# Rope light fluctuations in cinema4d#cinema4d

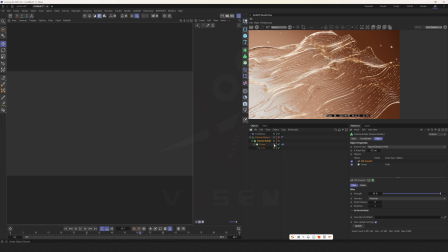508s
Turn it off first. Oh, let's cancel this. Here, we can subdivide the spline.
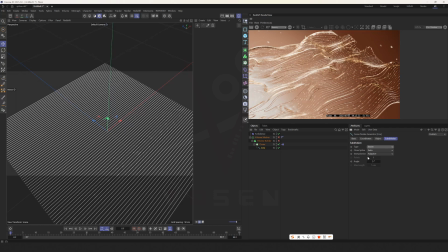522s
Change it to this Bezier type. Then set it to 32. To make the distance between points, to be more obvious.
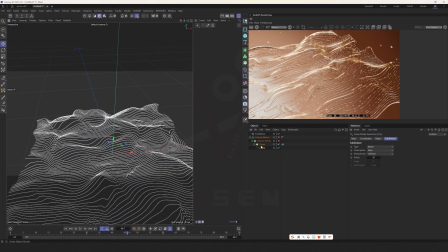538s
Like this, so that the details of the ups and downs will be more. Okay, let's make it a little bigger. Okay, this proportion is about right.
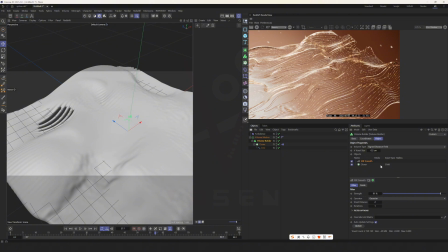Lower its radius.
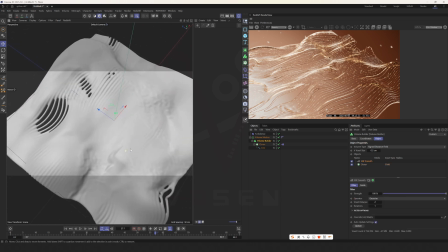569s
And smooth.
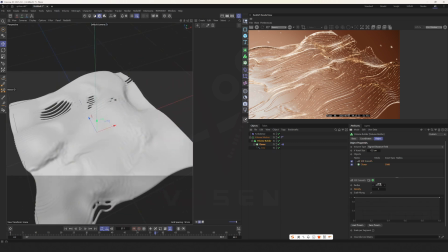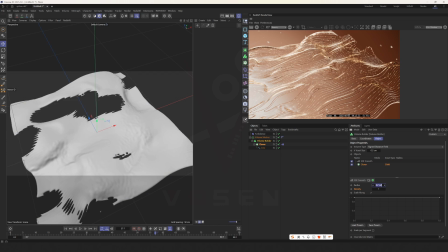576s
It's too small.
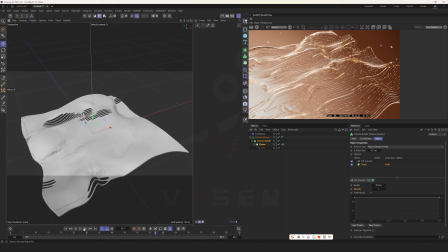582s
This feels pretty good.
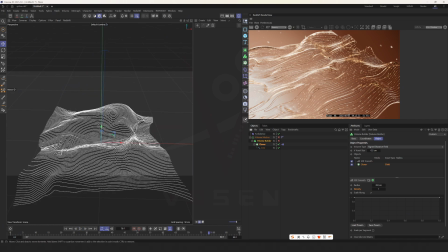591s
So it will swing with the undulation.
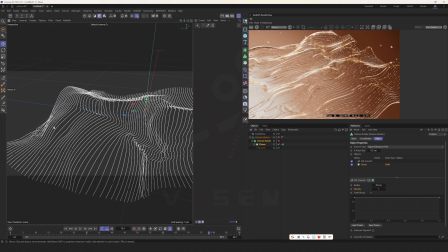595s
And according to the size of turbulent disturbance, it will produce random holes.
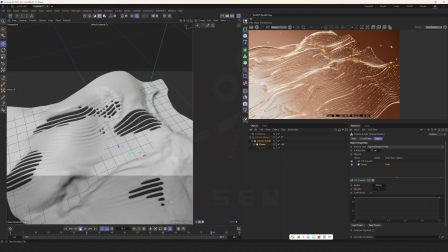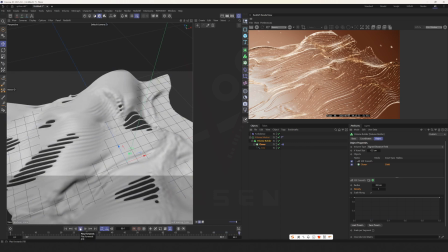607s
It slowly fills, and then disappears.
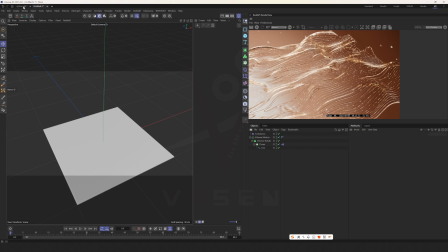613s
Okay, this is the animation part. Then let's go back and look at the rendering.
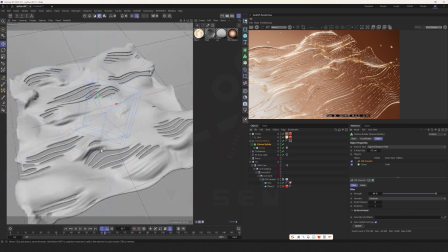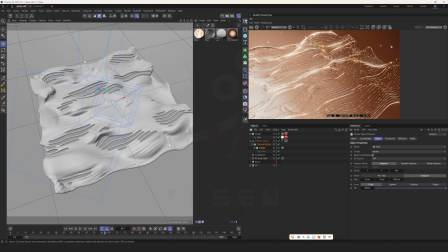627s
When rendering, this part of the spline, we can see that it is copied separately. After caching, and then copied again, and a copy is placed on top of it.
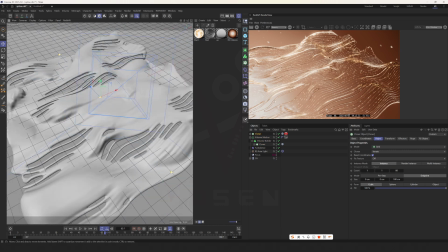640s
Because if it's placed below, it has already generated the outer glass shell.
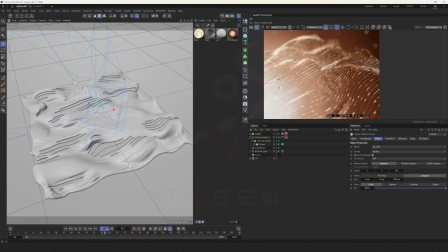647s
Let's play it. Let's take a simple look. And the light here, there is only one.
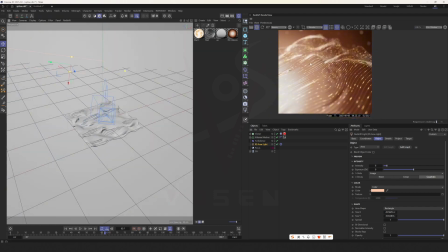657s
Is here, this relatively bright yellow area here. You can see.
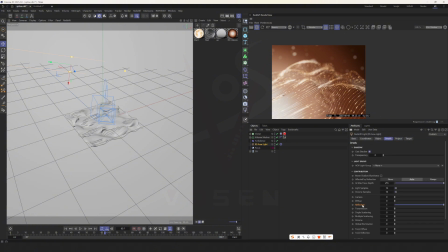668s
And only the reflection channel is retained.
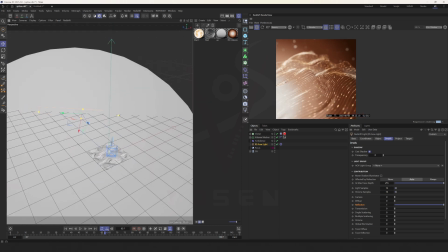673s
In the entire place, in the left fringe, it's to make the back, some bulges, more obvious.
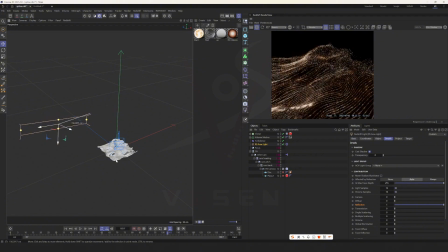684s
Okay, let's turn off the background first. You can see this is the effect of the light. There is a sense of highlights.
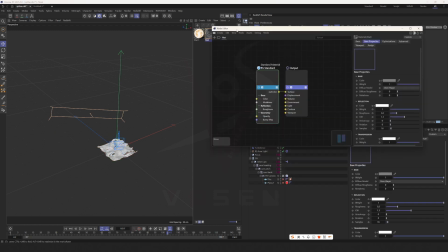698s
Look at this glass. It's just a normal glass material.
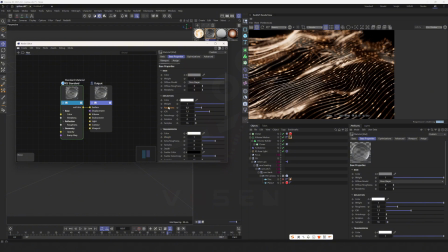707s
Turn on the transmission. Then, here, the original roughness is maintained.
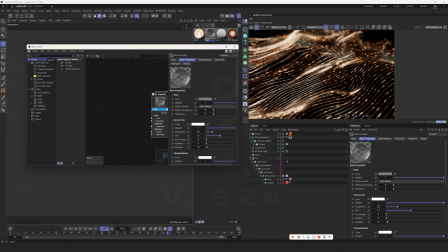Okay, this is an initial material. Then pull the weight here to 1.
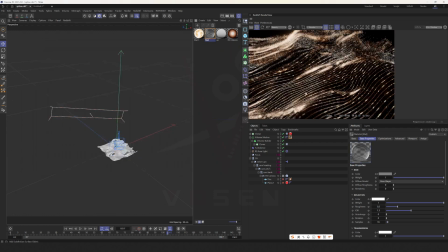731s
Deleted. This is the material of the outer glass shell.
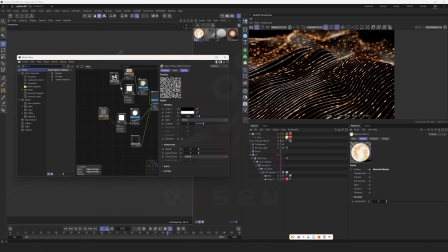738s
Look at the light, the material of light. The light material is overlapped.
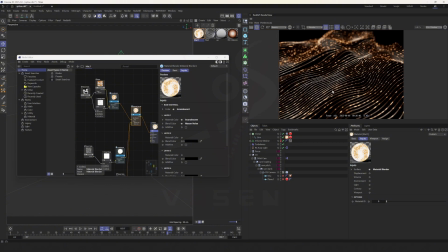746s
To make it produce this, to create some brighter light spots, let's look at the first one first.